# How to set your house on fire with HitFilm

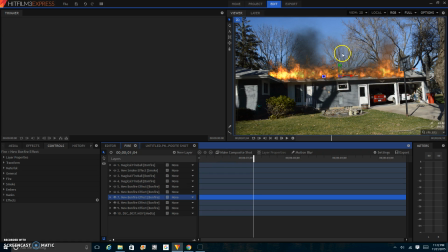(4:01)
And then for the smoke on this one and this one, I made it more of a fading smoke, so it's there but it's not as noticeable. And this one I added the smoke to be more the color of the fire, and this one to be darker, like the wood is burning.
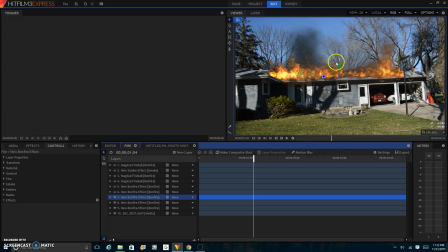(4:18)
This one to be more of a campfire, and this one to kind of just almost barely be there. And then I added another bonfire right here. I didn't take the time to mask right here because honestly I didn't even notice it.
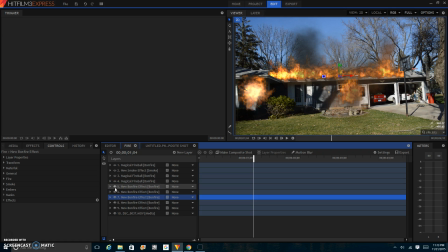(4:41)
Then I added yet another new bonfire effect over here, and I did mask it.
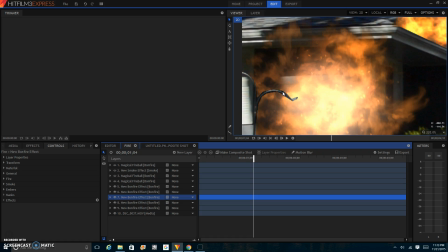(4:49)
It's not a great masking job. If I would have, I could have easily been more careful and masked it better, but this was just a
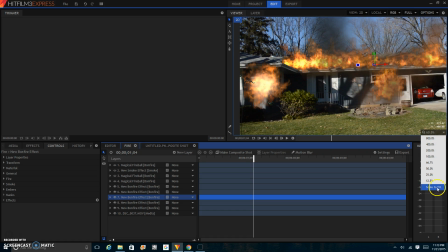(4:59)
really quick thing I threw together at the last minute. And now I added a magical fireball.
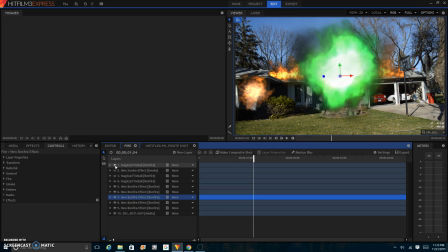(5:08)
When you first add the magical fireball, it's going to look like this. Obviously not something that would be in a scene like this, not in a realistic scene.
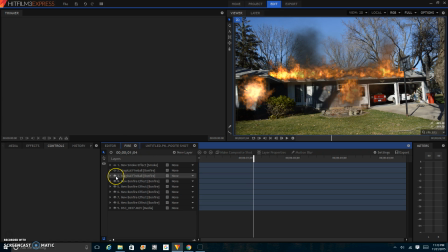(5:19)
So what I did was I added it, and then I put it right on the window, and I went to the effects, and the controls I should say.
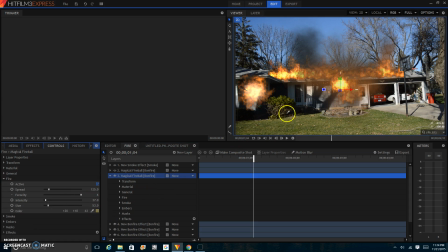(5:35)
I put the fire from the green color to an orangish yellow fire color, and then I took the size, I put the size down, the intensity I think I left the same.
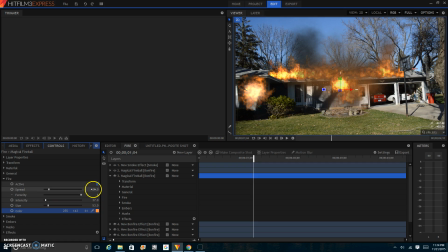(5:52)
I put the ferocity up, and the spread I obviously put down because it's smaller. And then the smoke I changed to black.
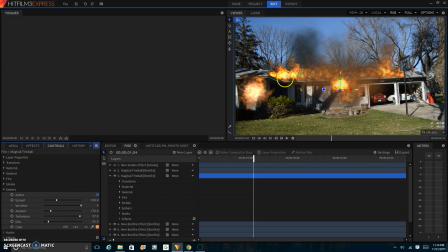(6:05)
And the embers were originally green color, so I changed them to more of a an orange color.
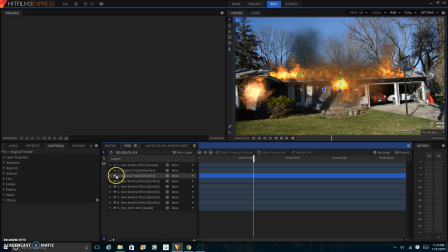(6:14)
But really you don't see the embers all too much. And then I added another fireball, magical fireball, over here to look like the side of the building there's on house is on fire, and I did everything there like I did here. And then I added a smoke effect right here.
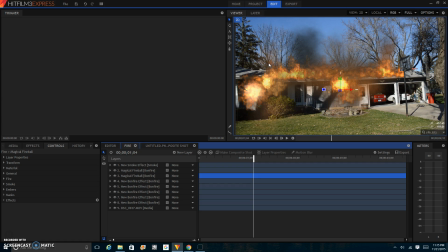(6:34)
You can't really see it, but it's there, and when you don't look for it, you can't tell if it's there. But when you try to look for it, you can tell it's there, and it does make a difference. So that's how you do a basic
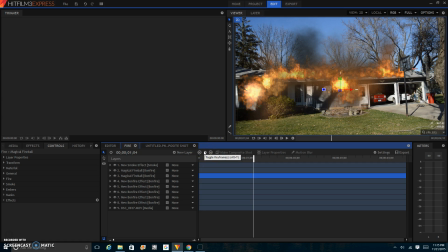(6:54)
effect of lighting your house on fire. Of course, there's more in-depth tutorials on how to do it. This is something really quick I threw together. I'm no visual effects editor, software
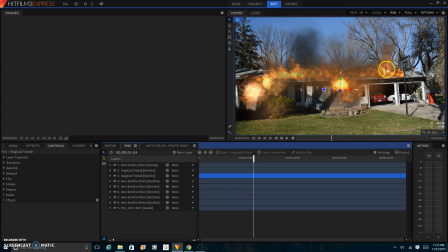(7:10)
person, but I feel that this is an effect that anybody with a computer and internet access can do. Like I said, make sure you go and you download HitFilm 3 Express.
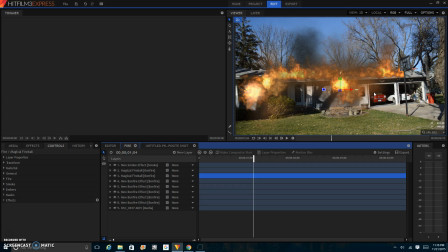(7:24)
It's an amazingly powerful video editor, and if you need some basic yet really great visual effects, this is the software for you.
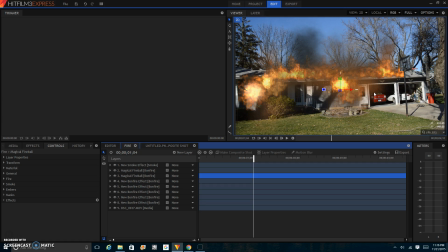(7:37)
Guys, make sure to like and subscribe. Check out some of my latest videos, and I will see you next week.